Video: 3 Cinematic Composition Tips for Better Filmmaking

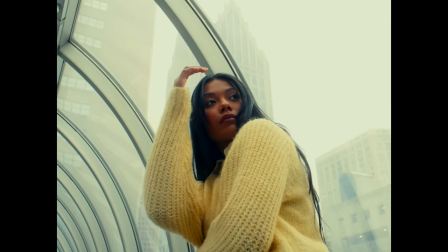4:59 If a scene is supposed to be bright and airy, but it feels cold and dark and closed in,
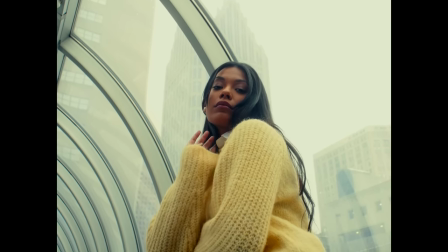5:06 then that's not going to sit well with the viewer. So the next thing is spacing.
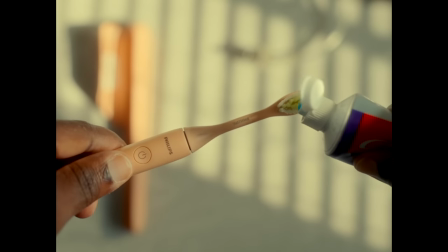And I feel like this comes down to the lenses you use and how far something is, how far your lens is from your subject and how far your subject is from what they're doing or the background and foreground. Spacing to me is probably the hardest thing within the things that I do are like the most difficult thing and things that takes a little bit more time to think about when I'm out shooting for YouTube or my photos or for whatever I'm shooting for.
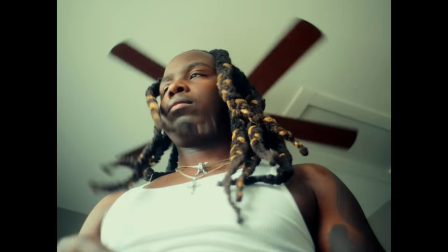5:48 For me, I use wide angle lenses a lot. And that is because I like the space in which a wide angle provides for subject and environment.
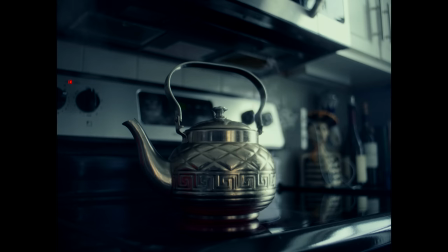5:55 The subject doesn't seem too big in the environment, but I also don't want my subject to seem too small in their environment either because to me no subject especially
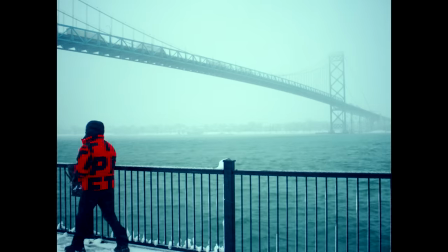6:03 a person depending on what I'm shooting is smaller than their environment but if that's what I'm trying to portray I would do that the
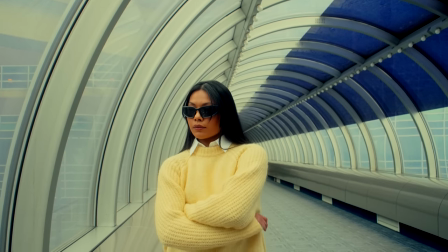6:11 best way that I can but for me that takes a lot of conscious effort and thinking about what I want the viewers to feel when
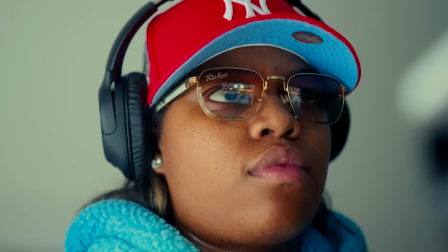6:17 looking at these videos or photos sometimes when I shoot with a tighter angle lens it's because I want people to feel like they're flying a wall watching what's
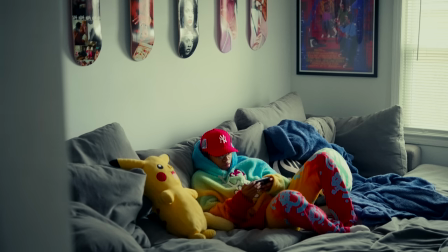6:24 happening or like they're watching it through like a telescope or something like that and then when I shoot with wider angle lenses especially closer to my subjects it
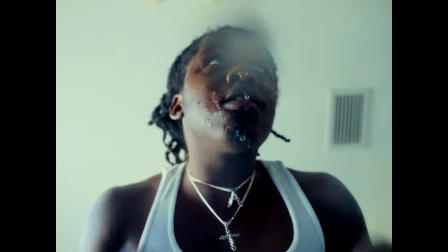6:32 feels like you're immersed in what's going on and what's happening so the Truman Show one of my favorite movies I love how wide and open
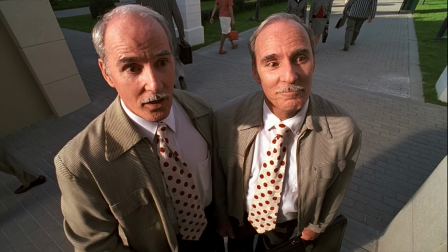6:41 all the shots were I love how the wide angle film added to the quirkiness of this film but most importantly it felt like we were watching Truman because we were and the lenses that you choose are going to come with their own difficulties like do I take a few steps back to convey what I'm trying to show people do I get closer do I move a few steps to the left a few steps to the right do I have my subject move back or forward so spacing is probably the thing that I deal with the most when it comes to shooting some of these pieces or shooting some of my photos so yeah anyway I hope you guys enjoyed that got something out of it as always I'm gonna get up out of here that's gonna wrap it up for me if you guys are not subscribed to the channel please do me a favor and hit that subscribe button. It would be truly and gratefully appreciated. Like the video. I already said subscribe, I'm sorry. Leave a comment, all the stuff YouTubers tell you to do. It's always appreciated. I love y'all. I will see y'all in the next one. Let's get up out of here. Ah, can't talk. Let's get up out of here and let's go do some shit, man. You know the vibes. Let's get it.